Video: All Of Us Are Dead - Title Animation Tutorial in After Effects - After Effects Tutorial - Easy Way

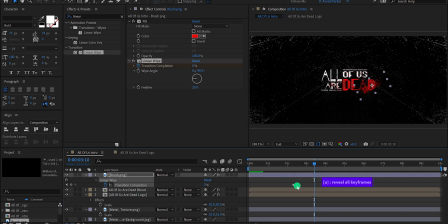Press U to reveal all keyframes, and bring the end keyframe closer, to increase the speed of this animation. And this is how it looks. Much better. Now make a duplicate of this brush layer, and place it right here.
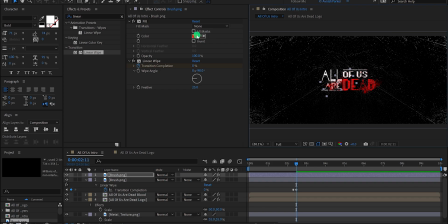Now I'm going to change the fill color to white, as we have seen in the original title. Also, place it right below the logo layer, and place it a few frames to the right. I'm also increasing the size value to 50%, so that it will look different from the first one.
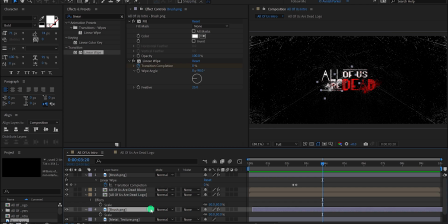Now I just need to do one thing. Select the brush layer, then go to the effects and the presets, and search for the levels.
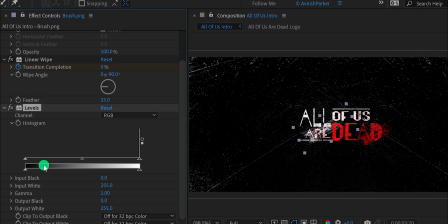Place it onto the layer, and then change the channels to alpha. Now change the alpha input black value to a higher number, so that it will have a different look from the previous brush stroke. Check the animation, and this is how it looks. Perfect.
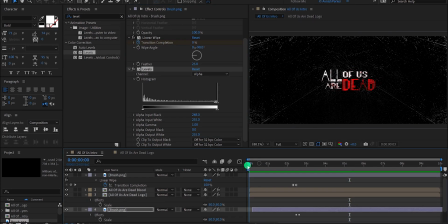Let's move to the next step. Now I am adding the zoom out effect to this whole design.
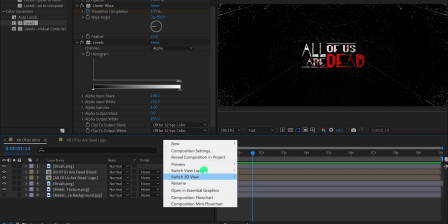Minimize all layers to get some room. And then create a new null object, and call it motion.
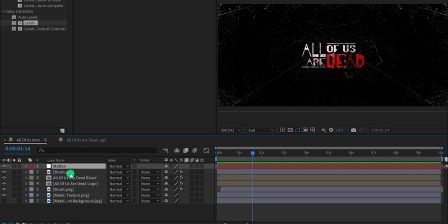Then select all the layers, and then parent all layers with this null. Right now my parent tab is not available here. So right click here, go to the columns, and select parents.
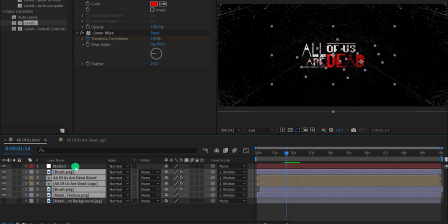Now grab this pick whip, and drop it onto the motion layer. Now all our layers are connected with this motion. Instead of adding keyframes on each individual layer, we will use this motion layer for controlling the animation.
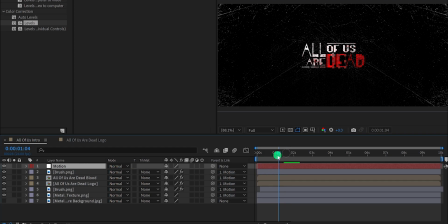Select the motion layer, then go to the first frame position, and open scale. Here change the scale value to a lower number. Let's keep the value 93% and then add a keyframe on the scale.
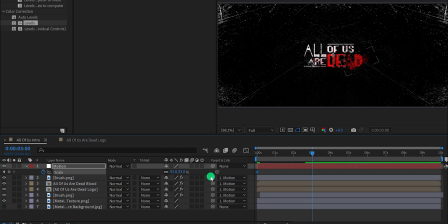Now go to around 3 second position, and change the scale value to a higher number.
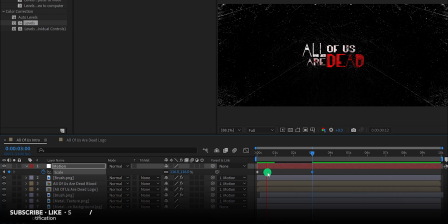And this is how the scale looks now. Now select all keyframes, right click on it, go to the keyframe assistant, and easy ease them.
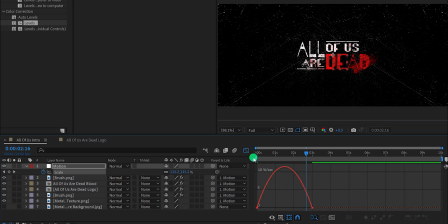Open graph editor, and change the curves to something like this. It will make the animation faster in the beginning, and then it will slowly settle down. Check the animation, and this is how it looks.
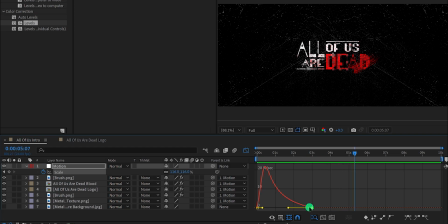If you want, you can place the last keyframe at different timing, to make the animation a bit slower. Let's adjust the curve, and it will look much better. Switch back to the main timeline, and this is how it looks now.
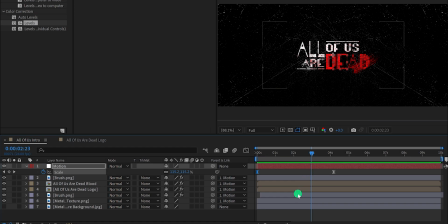This looks good to me. Let's place this brush layer a few frames forward, so that it will appear at a different time. I don't like the starting frame of the background, because the edges are looking brighter.
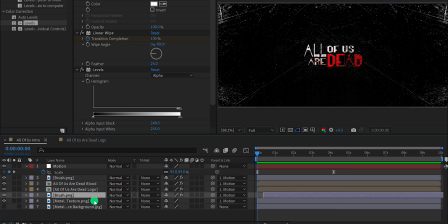So select this background, and change the scale value to around 60%. And it is looking better. Now I'm going to add some extra depth into the scene.
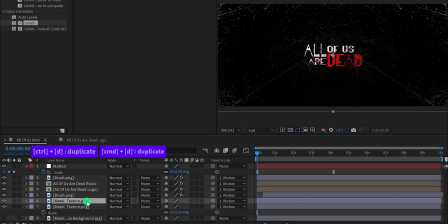So make a duplicate of this metal texture layer, then go to the effects and the presets, and search for the fast box blur.
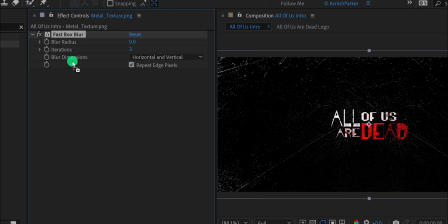Place it onto the layer, and change the blur radius value to 3.
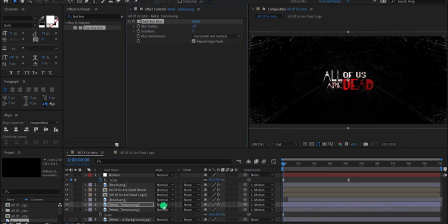Now change the blend mode to the screen, and the background will start appearing.
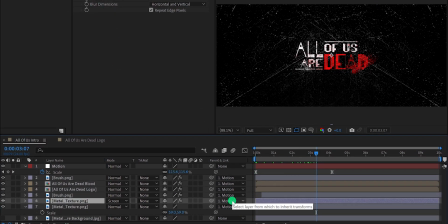Let's go to around 3 second position, and then unlink this from the motion layer. The scale animation of this layer is not controlled by this motion layer anymore. Now go to the first frame position, and then open scale. Here add a keyframe on it.
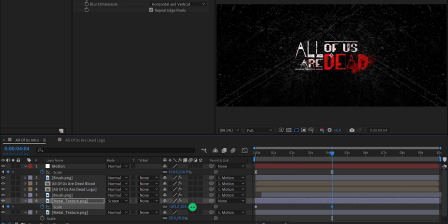Then go to the last keyframe position, and change the scale value to a higher number.